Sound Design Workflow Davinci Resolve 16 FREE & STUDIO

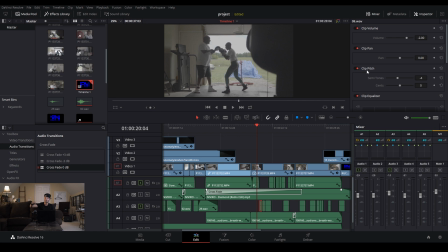(12:17)
That way it kind of has more of like a instead of like a, because it sounded like, you know, old karate movie and somebody kicking 3 times. It didn't sound right. It didn't sound right before. Not at all. It was ridiculous.
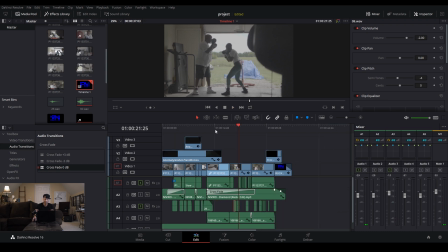(12:32)
And it's still a little ridiculous, but it sounds way better. And this was one of the things I started with. These 3 elements right here were the 3 I started with. And at some point, I just wanted to listen to the background noise.
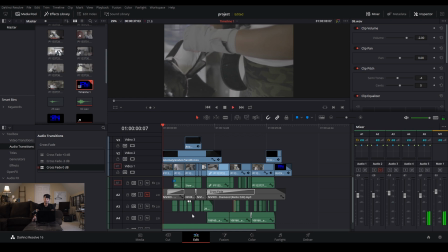(12:47)
And so I muted the audio and listened back. Let me mute this one. And it's good and it's cool, but because there's so many little cuts I had to make,
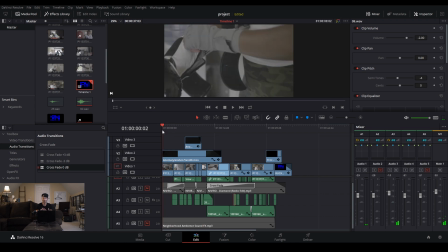(13:02)
you hear a lot of weirdness. And plus, you know, having any kind of ambiance always usually helps. Even if, you know, when you're watching a movie and you notice, there's usually always some kind of sound there. Even if somebody's in a really quiet place, there's usually like some kind of humming in the background from like an AC unit,
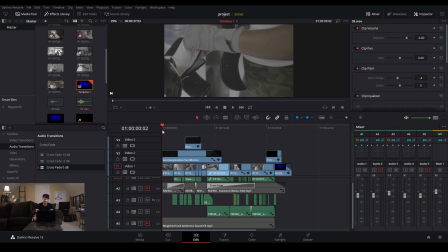(13:20)
or they'll place noise in there just to add some kind of ambience. And so I've added this. The last thing I added was this neighborhood sound effect. And if I play just the file, it is pretty funny.
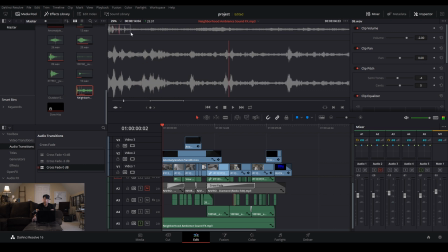(13:37)
So you have all these dogs and you hear traffic. And I just went past where the dogs are down here. And you can hear the birds in the background, the rustling of the trees.
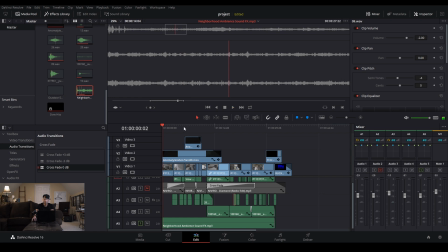(13:50)
You hear a little traffic, but not too much. And you even hear some kids in the background kind of yelling.
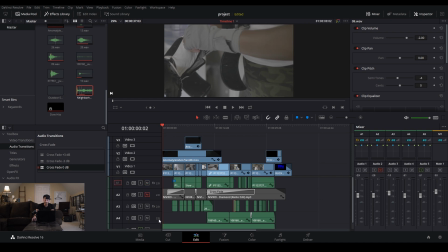(13:58)
And I put that in, and that really made a world of difference.
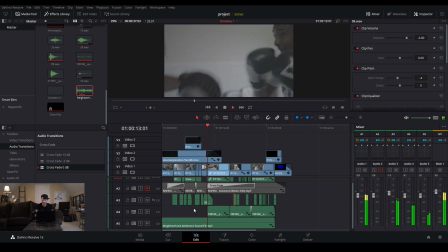(14:11)
It just evens things out, and I highly recommend. You know, I know audio is like really tedious. It's a lot like masking is. I've talked about this in color grading videos, on color grading videos, on color grading videos. Masking is terrible at first. It's the worst. But it's because it takes so long.
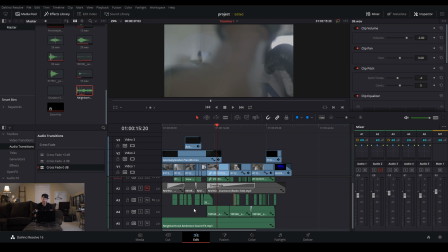(14:30)
You don't know what you're doing. And you're not good at it. So the more you get better at masking, the more you get better. The more better. The better you get at masking, the easier it becomes and the more you do it.
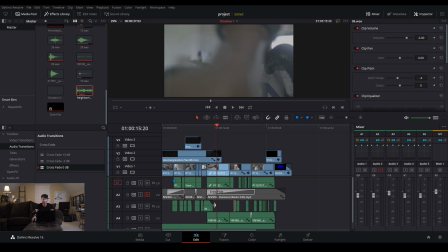(14:43)
Just because it's not this tedious, terrible task. And audio is the same way. Once you kind of get used to this workflow of, okay, let me find a song. Maybe you could choose to find some ambience after that. And then, you know, you kind of lay these beds down and make it kind of like a step-by-step kind of thing you do with every video,
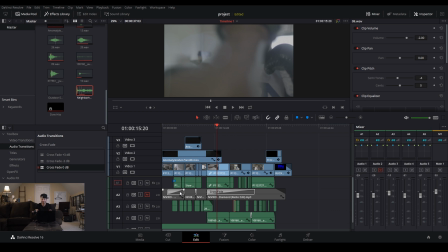(15:02)
or with just the videos that need it, because not every video I do has this kind of intricate sound effects.
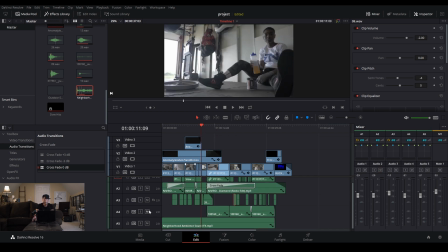(15:08)
Oh, I almost forgot. I had the breathing, which just really, it's a subtle thing that you barely even notice that comes along here when the beat picks up.
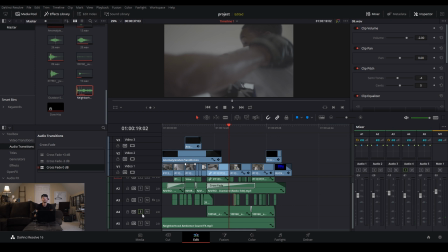(15:22)
It's right there. And does it sound like her breathing? No, it doesn't. I mean, this girl sounds scared and not like she's exercising. But still, just that tension, it adds a certain amount of tension
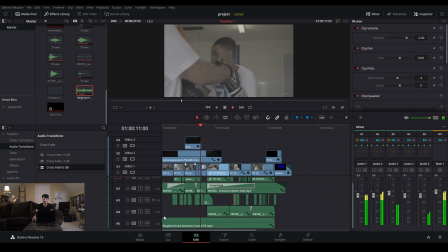(15:35)
that it just, I felt like it needed at that point, because it really starts to build here, and this is where she's going all out. And this is also completely uncolor graded. So if you guys want to see a color grading video on this, let me know in the comments, and I will definitely put that on the list.
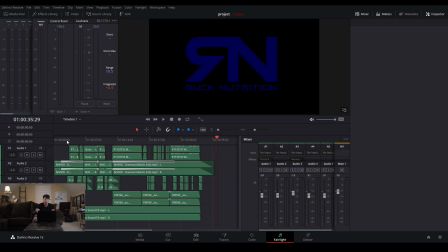(15:51)
And once I have everything laid out, I usually switch to the Fairlight screen from there.
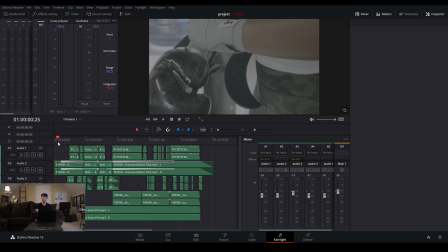(15:57)
That may seem odd to some people, but I like to be able to see the video, especially when I'm trying to time to the video. I like to be able to see the video clips and how they're laid out. So usually I'll lay things out, and then I'll come back to Fairlight.
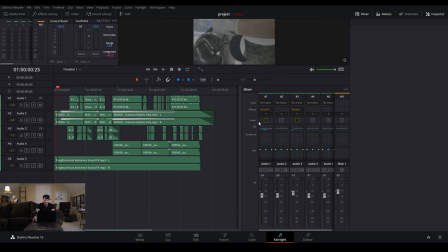(16:10)
And let me scoot this up. And you can see here that I have the further EQing that I mentioned earlier on some of the bad frequencies
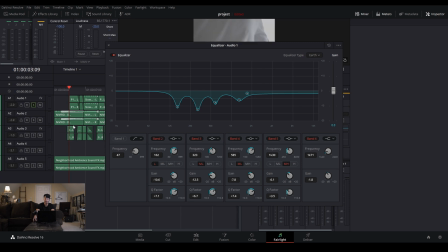(16:19)
and just the audio from the set that day. Boom, just that audio.